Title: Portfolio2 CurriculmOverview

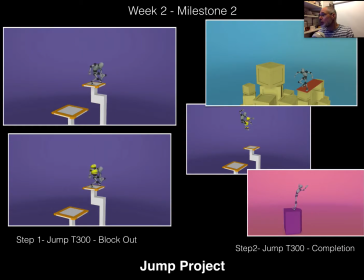So week 2 is where we're going to up it up, ramp it up a bit, and we're going to return to what we're calling the T300 because he's got a few more controls on him this month, and we're going to jump him much like we jumped Bob. And the idea here is, can you make the connection to how you jumped Bob?
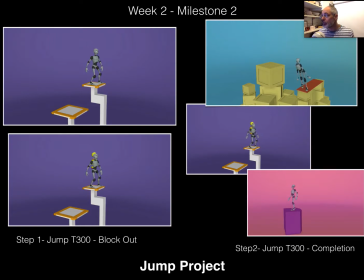And we're thinking very broadly and very cartoony and much like, I hope, an animator, and can you apply that to how you're posing and creating that same sort of change in your character to get that squash and stretch?
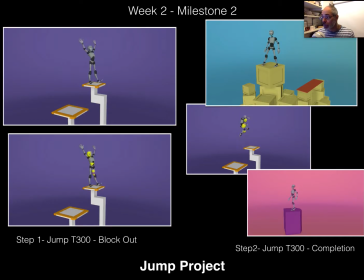So you're going to have the whole week 2 to kind of block that out, break it down, and bring it to completion, your T300 jump, okay?
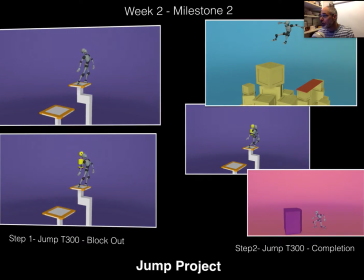So that would be the jump project. Moving on, We're going to move on to the change of direction project, okay?
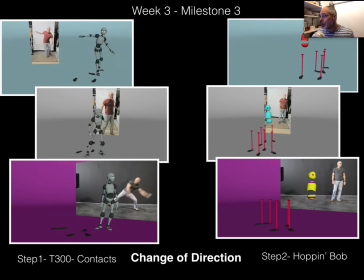So you guys will have reference to choose from, anything from some more simpler stuff to a little bit more complicated. And the idea is getting a little bit more complicated with how we translate through the world, okay?
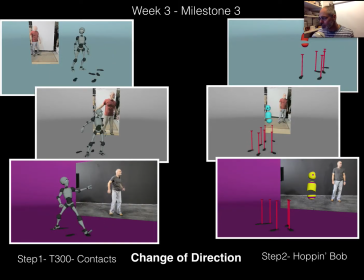With not just a straight path. So you're going to be blocking out your contacts using your reference as a guide. I'm going to have you lay out some footsteps like you were dancing and build your contacts. That same week, although my head's in the way over there, you're going to then take Bob again,
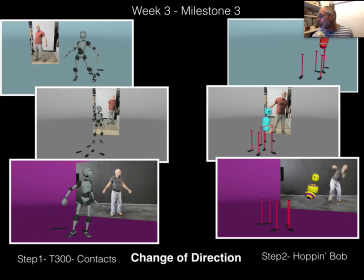and you're going to bounce, or I should say hop Bob, from footstep to footstep. And you'll kind of turn back on the visibility of those poles so that Bob has something to hop on.
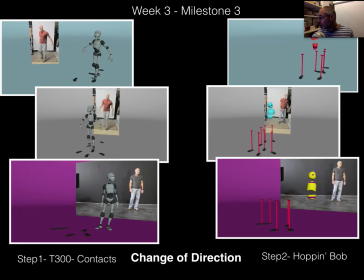Again, I'm trying to get you guys to connect the dots between the weight of a step and how it's created by the use of squash and stretch, which is going on when Bob has to hop from point to point. So that is week 3.
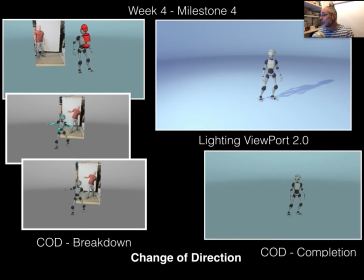Week 4 then gives you the whole week then to take and finish up your change of direction. Now, moving on from Bob's weight, I want you to translate that same kind of weight into your character,
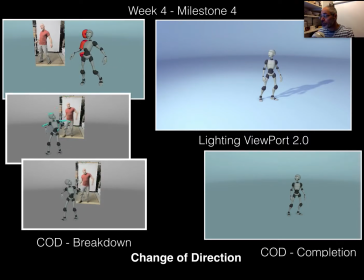at least to a certain degree, and make it work, okay? Without forgetting that instead of relying heavily on your reference, you need to think like an animator and create that weight of the character by the squash and stretch and bouncing of your character. And ultimately then clean up and finish your scene.
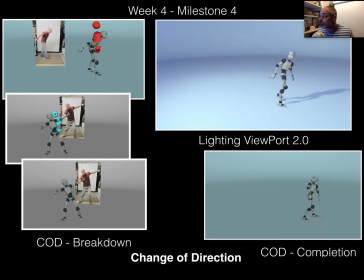We're going to ask you guys to throw a couple of lights in it, turn on your shadows, and use Viewport 2.0 to make it look a little bit prettier also. Okay, guys? And that will be your month. So I will see you in all the other hoopla babble sessions, okay?
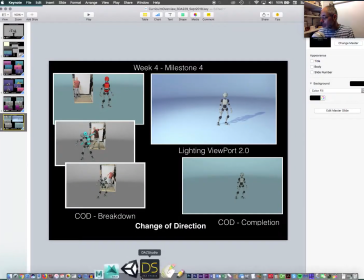See you then. Bye-bye.